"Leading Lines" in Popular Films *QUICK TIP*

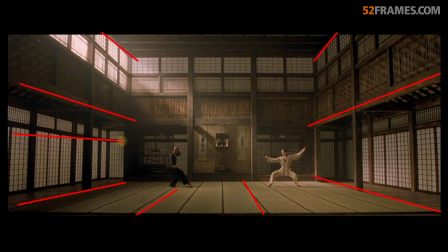239s
You could probably pause many frames in this movie and start to analyze all the compositional symmetry, lines, intention, balance, and it's really nice to take pause sometimes and see that, gosh, cinematographers really do put their thought into this.
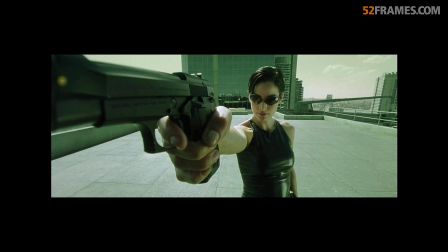254s
Well, here's an interesting one that if you're a Matrix fan, you'll recognize instantly. Well, this creates a very non-traditional leading line here, but the point of the gun is actually going out of frame, perfectly placed towards the top left part of the screen. That again is bringing the viewer's interest right into the scene.
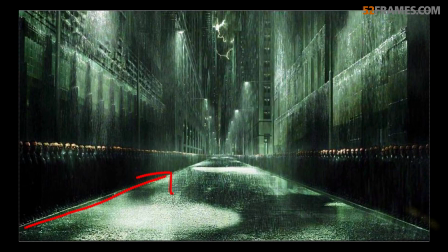271s
I can go on, but just know that this movie, or movies I should say, give us some great examples of leading lines.
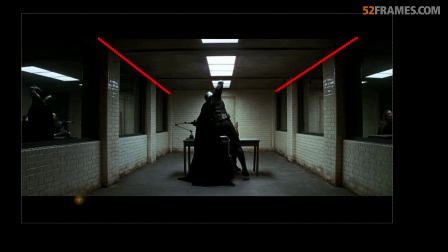279s
Once your eyes are open to it, you'll start seeing lines in all of your favorite movies, and you can start to take notice of the beautiful symmetry that these lines create in a scene.
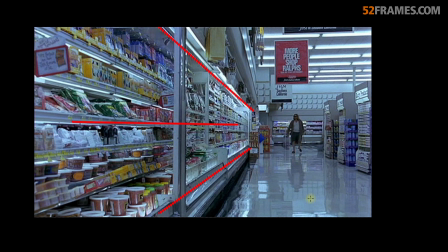287s
Even when it's seemingly benign or not obvious, lines in a scene will immediately create dramatic interest to the viewer.
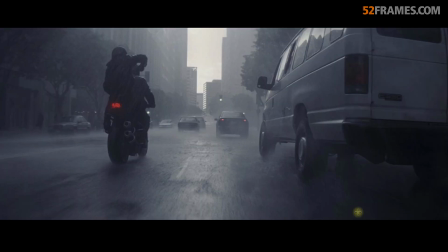293s
And lastly, I just wanted to point out another non-obvious leading line where you don't see any lines in this scene, but simply getting low and getting a wide perspective does create a visual leading line,
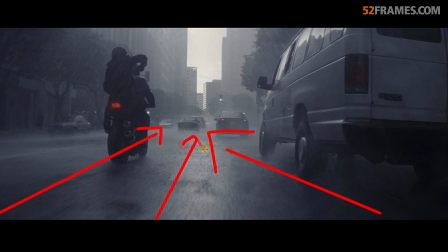305s
both with this van, this motorcycle, and the faint lines that we see in the middle of the street. Keeping this technique in mind every time you shoot will help your compositions, even when there's no obvious lines in front of you. Alright guys, I hope this breakdown helped you. If you haven't already, feel free to check out 52frames.com to join our free weekly photography challenge.
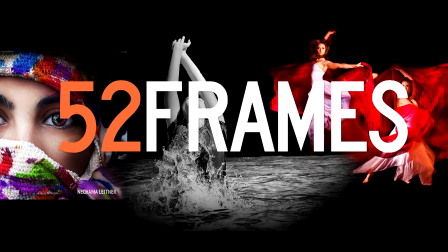321s
And in the meantime, happy shooting.